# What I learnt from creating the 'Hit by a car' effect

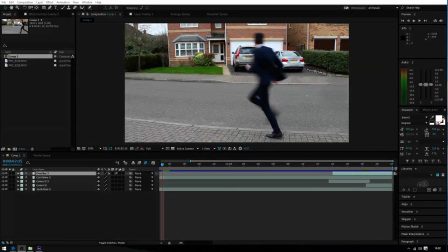0s
Hello there, this is Josh Howlett, and here in this video I'm going to show you what I learned from creating the hits by a car effect on Adobe After Effects. So I already knew about masking, layering and tracking, and as you can see on this layer here,
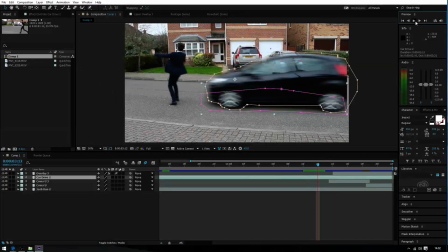17s
I tracked out every single frame of the shot and selected all around the body of the car and all around the shadow. And on top of this I created a feather, which I knew what it did but I didn't realise how effective it was.
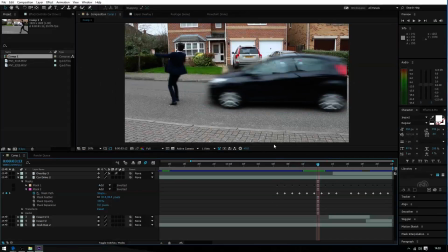31s
So as you can see, with the feather, the shadow and the actual car itself looks realistic. It looks like it's actually part of the video, not a layer imported on top of a clip of me running across the road. But you see, if I take off the feather, it clearly is sharp around the edges, it doesn't look smooth, and it's clearly not realistic.
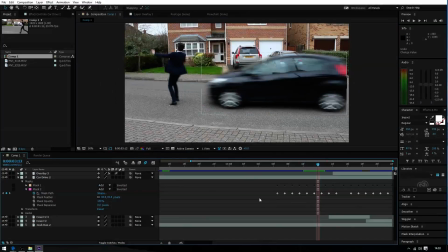51s
So with the feather, obviously it made it look as if the car was actually in the scene. So that is one technique that I learned, a technology that I learned how to use. And then another technology that I learned how to use is rotoscoping.
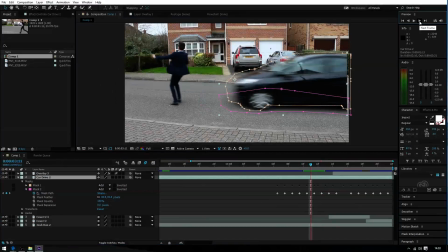66s
So as I said, I had to mask out every single layer of the car, which took ages, and I thought I was going to have to do it for my character here, Agent James Miller, as well, to be able to move him off the screen and rotate him to look like he's going over the bonnet of the car.
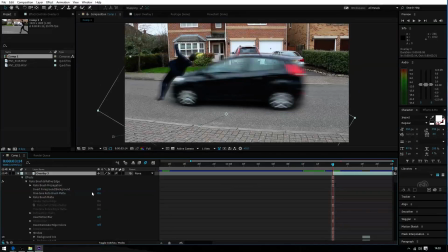81s
But obviously, as I said, I learned how to rotoscope. So instead of masking out, clicking on every single part of my body, masking out like that, I learned that rotoscoping would select a certain region that matches the colour.
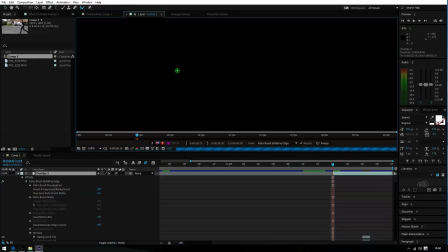93s
And by this I mean, as you can see, if I go onto the rotoscope brush, I've selected all around my person. I just clicked on my person, I just drew around my person like this, and then it selects a rough estimate of what you're trying to select.
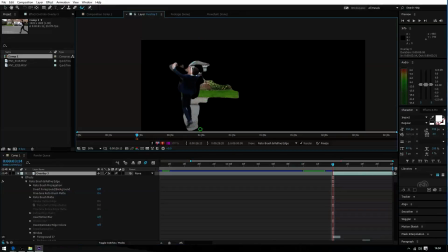110s
And once you wait for it to load, it thinks that I'm trying to get all of this into the image as well.
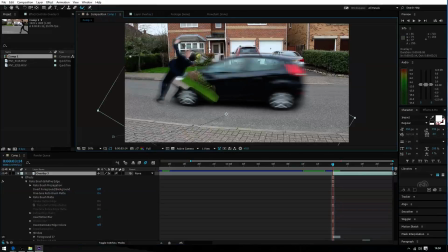114s
So if we go back to the composition, you're going to see all the green stuff that we've selected, which obviously that doesn't look good and that doesn't look realistic.
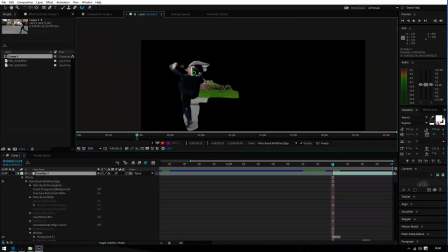123s
So going back to the rotoscope brush and editing it, if you just press Alt and just swipe on certain areas, it removes them from the rotoscope, and from there on you can just select to a tight mask around your body,
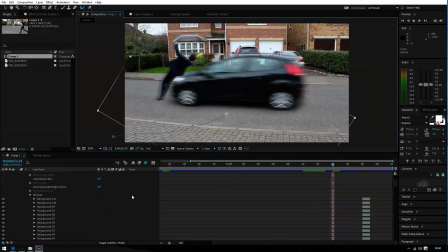136s
and then once you've done that, you have this, which then looks realistic. And then by simply changing the position and the rotation,
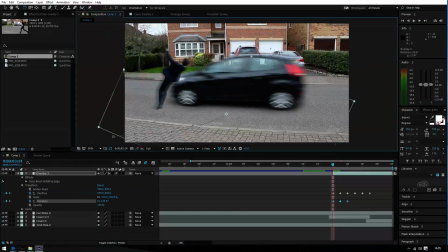145s
meant that I can make it look as if I was rotating over the bonnet of the car, as you can see here. But obviously that is too unrealistic, and as you see, as I go frame by frame,
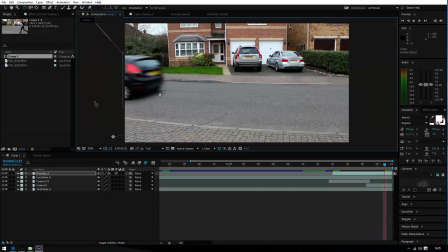161s
also that's going through the sorry, I'm on the wrong thing. As you can see, if I go through frame by frame, if I go backwards,
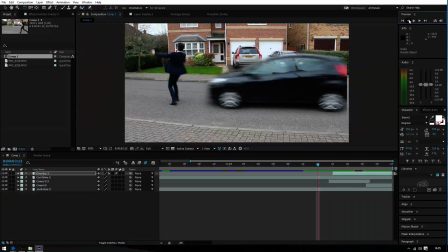170s
I start to move over the car and I start to turn more. So obviously I have moved the layer down, so that looks unrealistic.
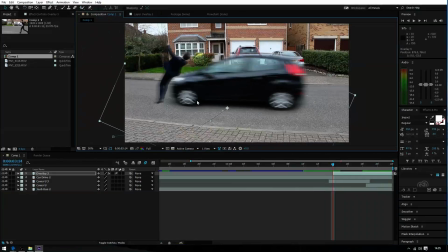177s
It's meant to be up a little bit. But also using motion blur as well, I realised how important it is into making it look realistic. So as you can see, my leg is here, and there's a blur around it, and just a blur around my car, around the car and the person himself, and that made it not look as sharp.
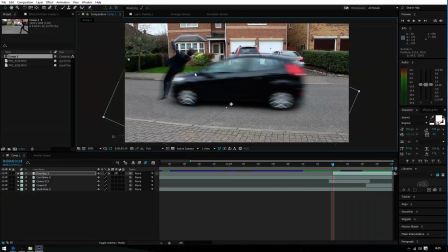195s
And by that I mean, if I had the exact layer of the car and the exact layer of the person hitting each other, it clearly wouldn't look realistic.
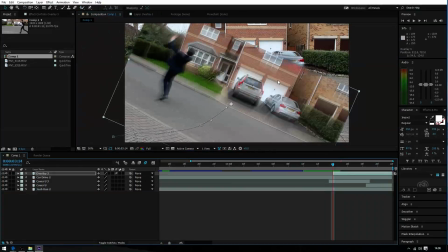202s
If I take the motion blur off, you can see that is what it looks like with the blur, and that's what it looks like without the blur.
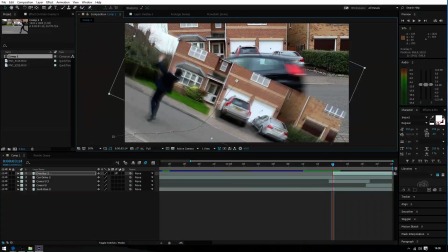211s
And without the blur, it looks too sharp, and it's hard to describe what I mean.
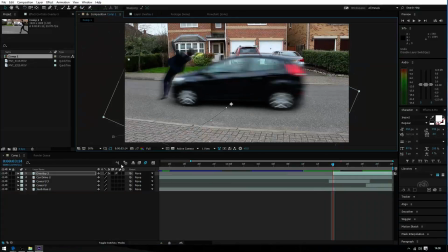217s
But if I just press Ctrl Z and I turn off motion blur, like fully, you can see it looks really sharp and realistic and really defined, and it clearly doesn't look like I'm getting hit by a car. But then if I turn the motion blur back on, it looks as if I'm going so fast and the car's hitting me, I'm being swiped off the screen.
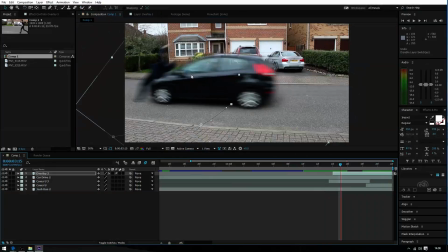236s
So I learned how to rotoscope, I learned how to feather, and I learned how to use motion blur to make certain scenes more realistic.